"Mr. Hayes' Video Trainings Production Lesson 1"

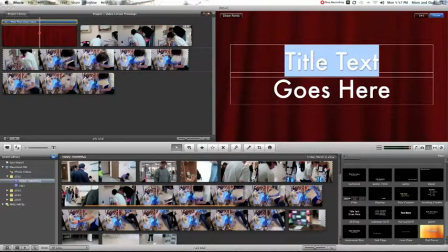4:12 Now I'm able to edit my text over in this window. So I'm going to say video lessons.
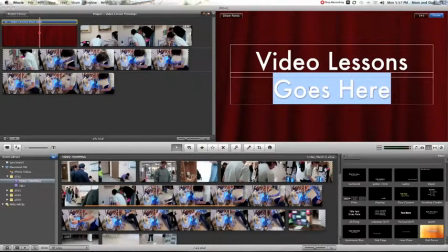4:23 Lesson 1.
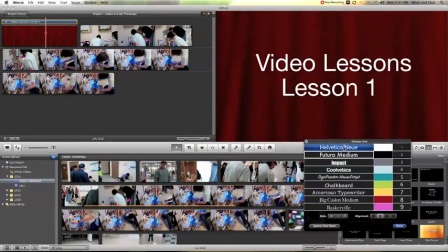4:26 And then if I say show fonts, then I can change the font that I have to different things. I can change my color. Always try to find a good contrasting color, like that yellow is kind of cool. So I'm going to click on it. I think I'm going to change the font though. I'm going to go impact. And over here I can change my size.
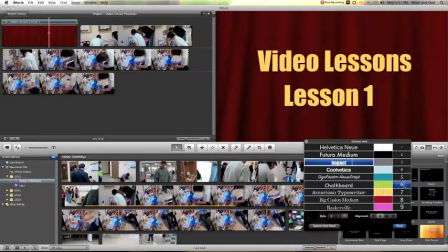4:47 And I don't want it too in your face, so I'm just going to stay with 6 here. You can change it to go centered, left justification, right justification. You can make it bold, italic, and so on. And I'm just going to say done here.
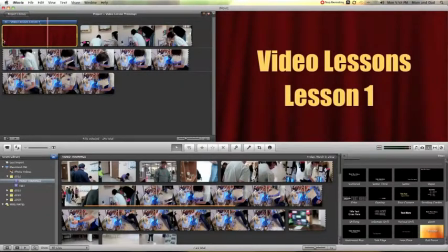5:02 Now if I go to the beginning of my video and I hit my space bar, here's what I'm going to see in the preview window.
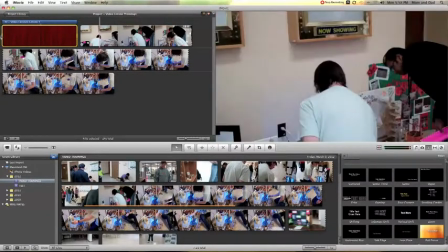5:09 So it says video lessons, lesson 1.
This one will be raised up.
Then it gets into the video with the student.
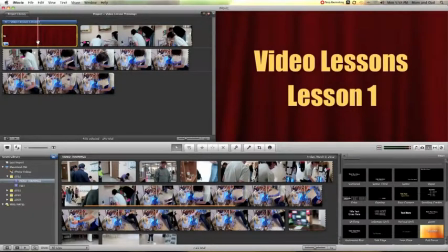5:17 Now you saw a little bit of hesitation there. That's just because my memory is trying to catch up with what I'm doing. The more video you start getting into, the more layering you get into, the more complex the job becomes and the more shaky it becomes.
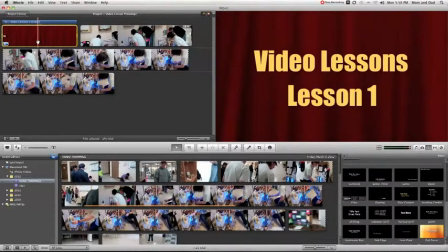5:31 But generally when you export it for purposes of putting on YouTube or something, you'll tend to find out that shakiness and jitteriness starts to go away.
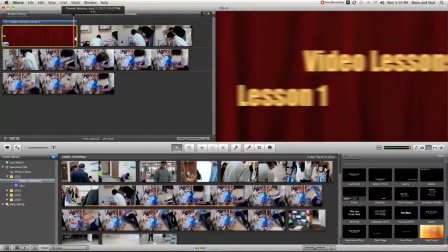5:41 Okay, so if you notice when I go straight from my curtain over into my video, it's just pretty quick.
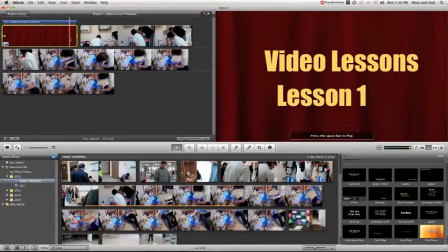5:47 It just drops in. So to kind of ease that transition, we're going to actually use a transition segment here.
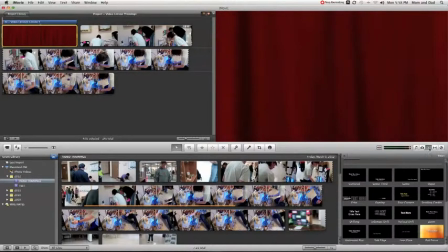5:54 And I'm going to come over here and right next to my text window with that capital T,
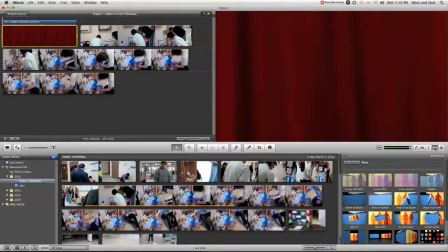5:58 I'm going to click right here and I'm going to show my transitions. Same thing if you hover over them, you'll notice the way that those transitions will work. And I'm actually going to go to a page curl.
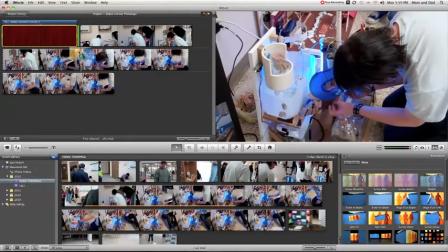6:12 So I'm going to click on it and drag it. Again, I'm looking to where it turns green and then I drop it.
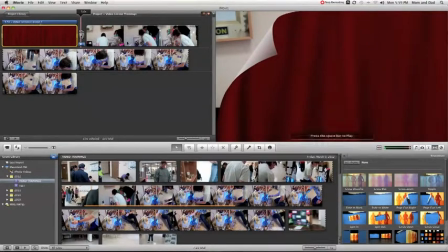6:19 And if I just hover on it, it shows that transition takes about half a second. So basically 1/4 second came off my curtain, another 1/4 second came off of my video with the student.
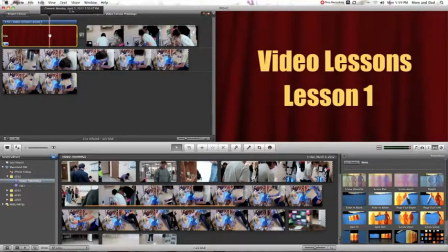6:30 And so when I click it now, I'm just going to come over here and where the red bar is, I'm going to hit my space bar and let it play.
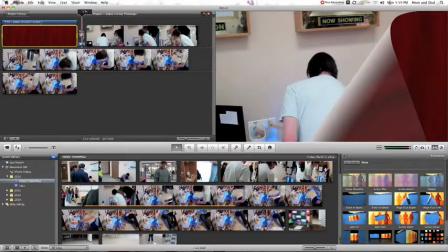6:37 So you'll see pretty fast. So I'm going to double click it and I'm going to make it take a little bit longer. We'll actually go a full second. I want to uncheck the box that says apply to all transitions, and that's because I don't want it being a full second every time.
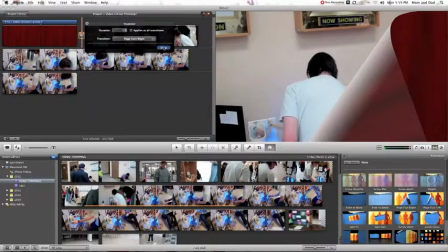6:54 I just want this one instant to be a full second. I'll say done, and then I'll click again.
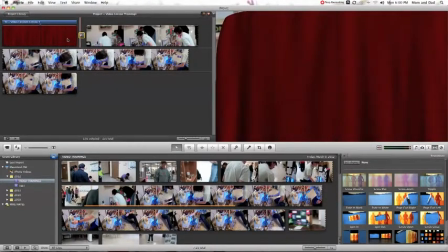6:59 This one will be raised up.
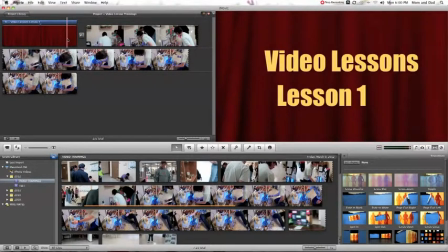7:01 Okay, now it was slower, and that works out pretty good because you hear the discussion with the student as it's moving over, so it kind of leads the viewer into the video.
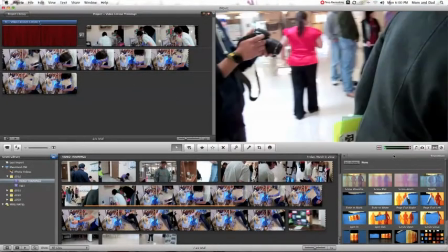7:09 Now some other things we can do is we can add music. So I'm going to click on the little music sign.
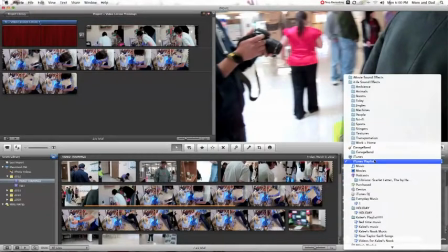7:16 And I like to try to stay away from things that are copywritten. So iLife, which is the one that puts out iMovie, comes with a bunch of sounds that are royalty free. You won't get in trouble using them. And I'm going to go to my jingles. And if you remember,
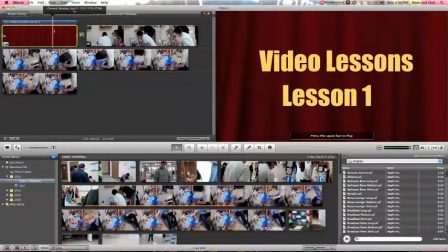7:32 my curtain is now 3 seconds long because I shaved off some time in that little transition.
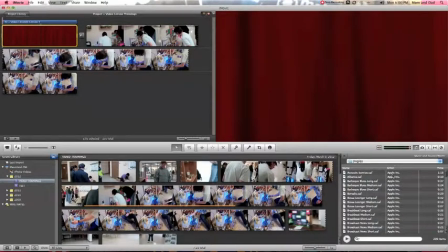7:38 So what I want to do in my jingles is I want to click on the time, and that allows it to work itself down the page as far as time sequences go. So if you notice, it goes from 5 seconds to 6 to 7 and so on and all the way down.
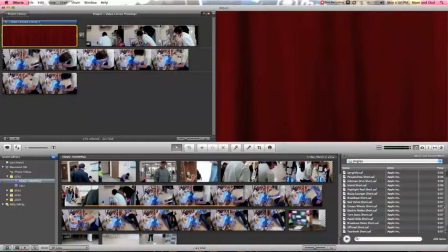7:53 And I want to try to maintain a sound that is relatively close to the 3 seconds that I have in my curtain. So I can double click them.
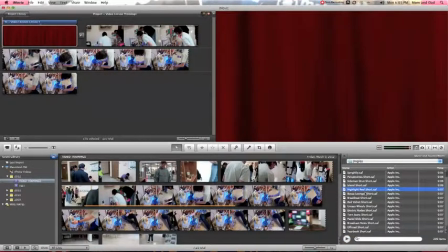8:10 Okay, so I want to find some music that's kind of capturing and also seems to fit a little bit. That highlight reel short is actually not too bad.
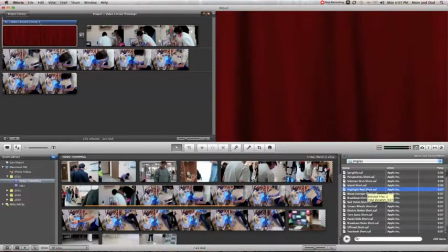8:20 It is a little bit long, but sometimes the music wraps up around the transition.
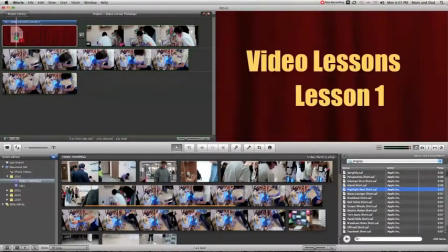8:24 So I'm just going to grab it and drag it. I want to go to the very beginning of my curtain and let it go. You'll notice it show up as a green bar. If you notice, it goes consistently past into the video. So let's just kind of play it and see what happens.
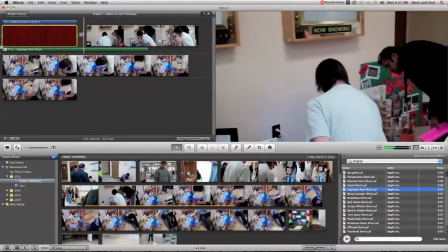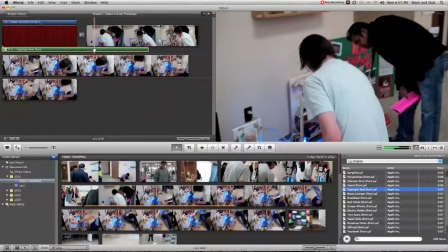8:47 That's really not too terribly bad because you know, there's nothing real interesting going on. It's still trying to grab your attention to your viewer whenever we get into the actual video of the student and the judge. And so I'm not, you know, real hung up on having to change it.
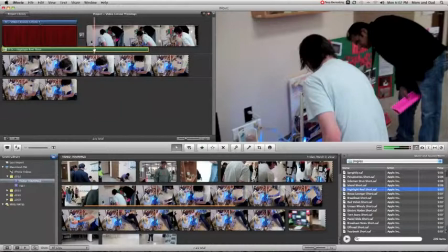9:02 But for this video, I want to show you how we can shorten this this song video or this music right here.
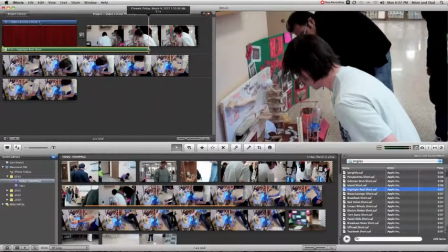9:09 And one quick way to do it is just grab the end. So I'm going to click on that yellow bar around the green bar.
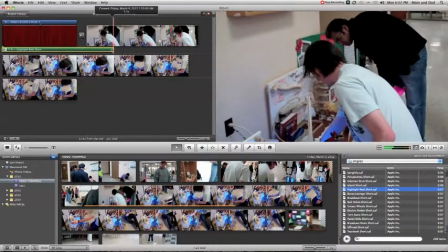9:15 And so just that end, and I'm going to drag it back. Now the problem is now the music doesn't have a natural fade to it.
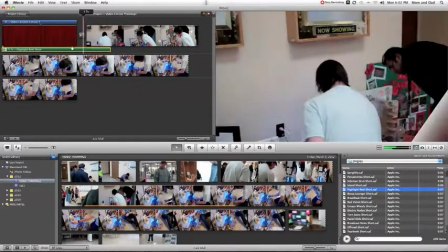9:23 So if I start playing it again,
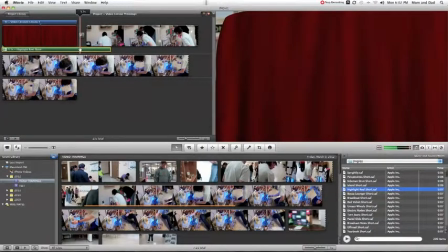9:27 it just seems to stop abruptly. So what I want to do is double click it, go to audio.
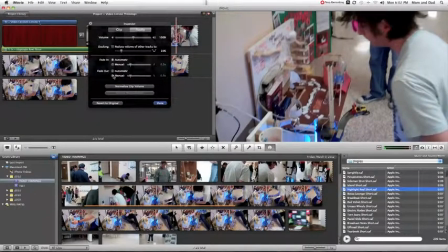9:34 I want to override its natural fade out and go manual. And I'm going to drag it out for about 2.5 seconds. And really the time doesn't matter, it's just whatever sounds right. I'm going to try 2.5 and see what happens. And that means I want to make it fade a natural way instead of just abruptly stopping.
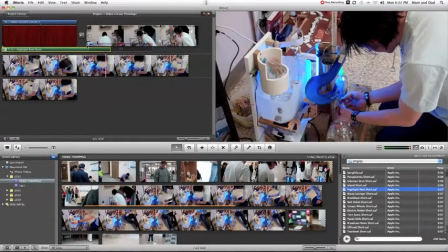9:53 So I'm going to say done. Go back here and play it again.
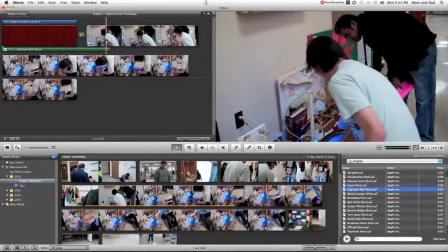9:59 Now see, I did shorten the audio there. I shortened the music side of it, and I made it seem to cut off more naturally.
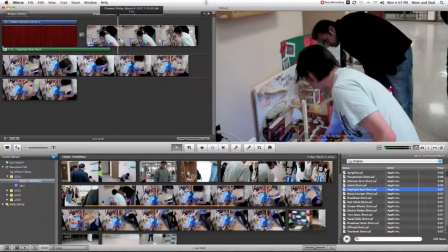10:08 Now something else I can do is I can add text right here, give credit to the student.
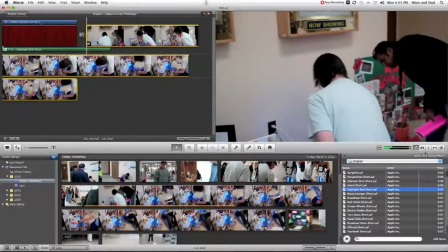10:12 The student's name is actually Sawyer, and so what I want to do is go back into my text window, and I like this one right here, this echo.
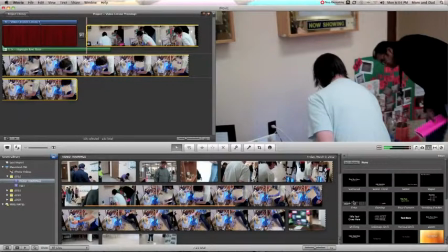10:20 It's kind of like a big font shows up, and then it's kind of small, and what I want to do is drag it up.
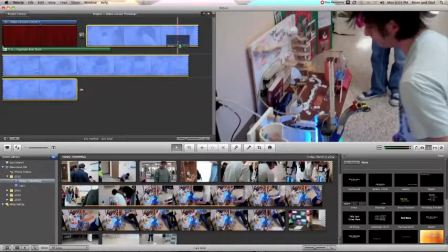10:26 Now if I let it go right there, that means that text will fill that entire 19 seconds now of video.
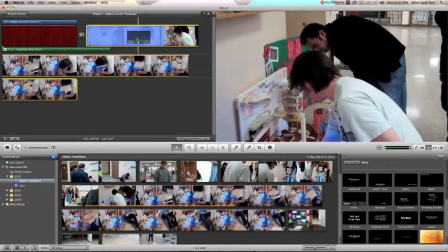10:33 I don't want it there that whole duration, so I'm going to pull it back and kind of move it around, and I'm going to let it go right there.
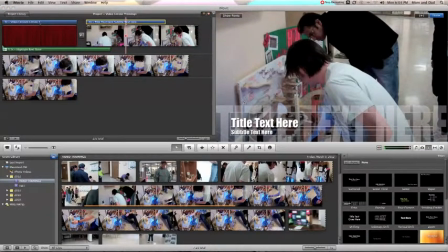10:42 And that's 4 seconds of video, or 4 seconds of text. And so I'm going to just put Sawyer project. And then down here in the subtitle, I can just put in a judge
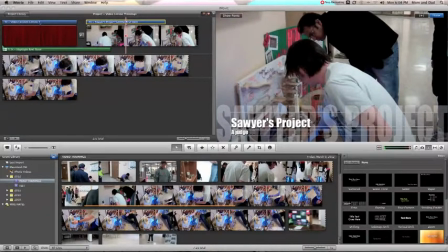11:03 oversees, or no, we'll say a judge is in the process of discussing Sawyer's project.
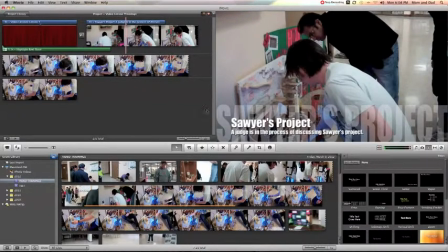11:19 And then we'll click off of it. And so now when I play it, it's going to look like this.
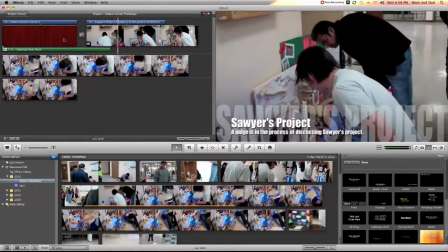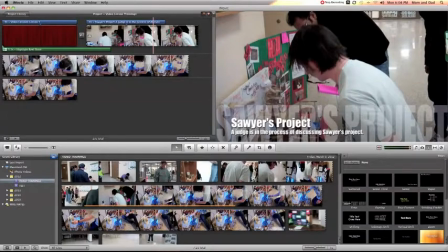11:30 Okay, so that kind of gives the student a little bit of credit. Also lets the audience know, the viewer, kind of what's happening in this scene that we see right here.
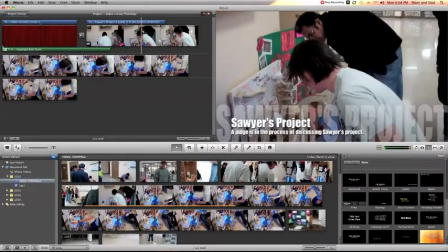11:40 So as Sawyer's talking a little bit about it, there's some other things we can do too.
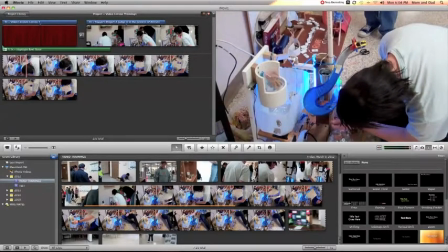11:46 Because one thing that's mindful of me as the editor is that Sawyer is not speaking to the camera. He's not speaking a whole lot to the judge, but we want to give a little indication to what's going on in this.
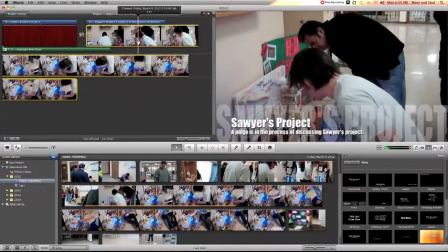11:59 What's the whole point of this project? And so one way we can do this is maybe after the
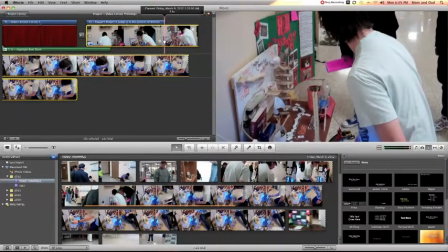12:05 text starts to fade off, we can see, okay, we can maybe do a voiceover.
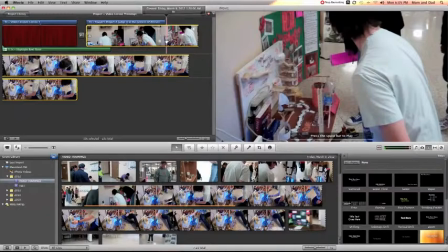12:10 And you see this a lot in documentaries. You see it a lot in movies. If you ever watched Matilda, it's a great video where Danny DeVito is actually the narrator talking over the entire film throughout, where he kind of gives an essence to the viewer, what's going on. And just throughout the entire scene, you see this.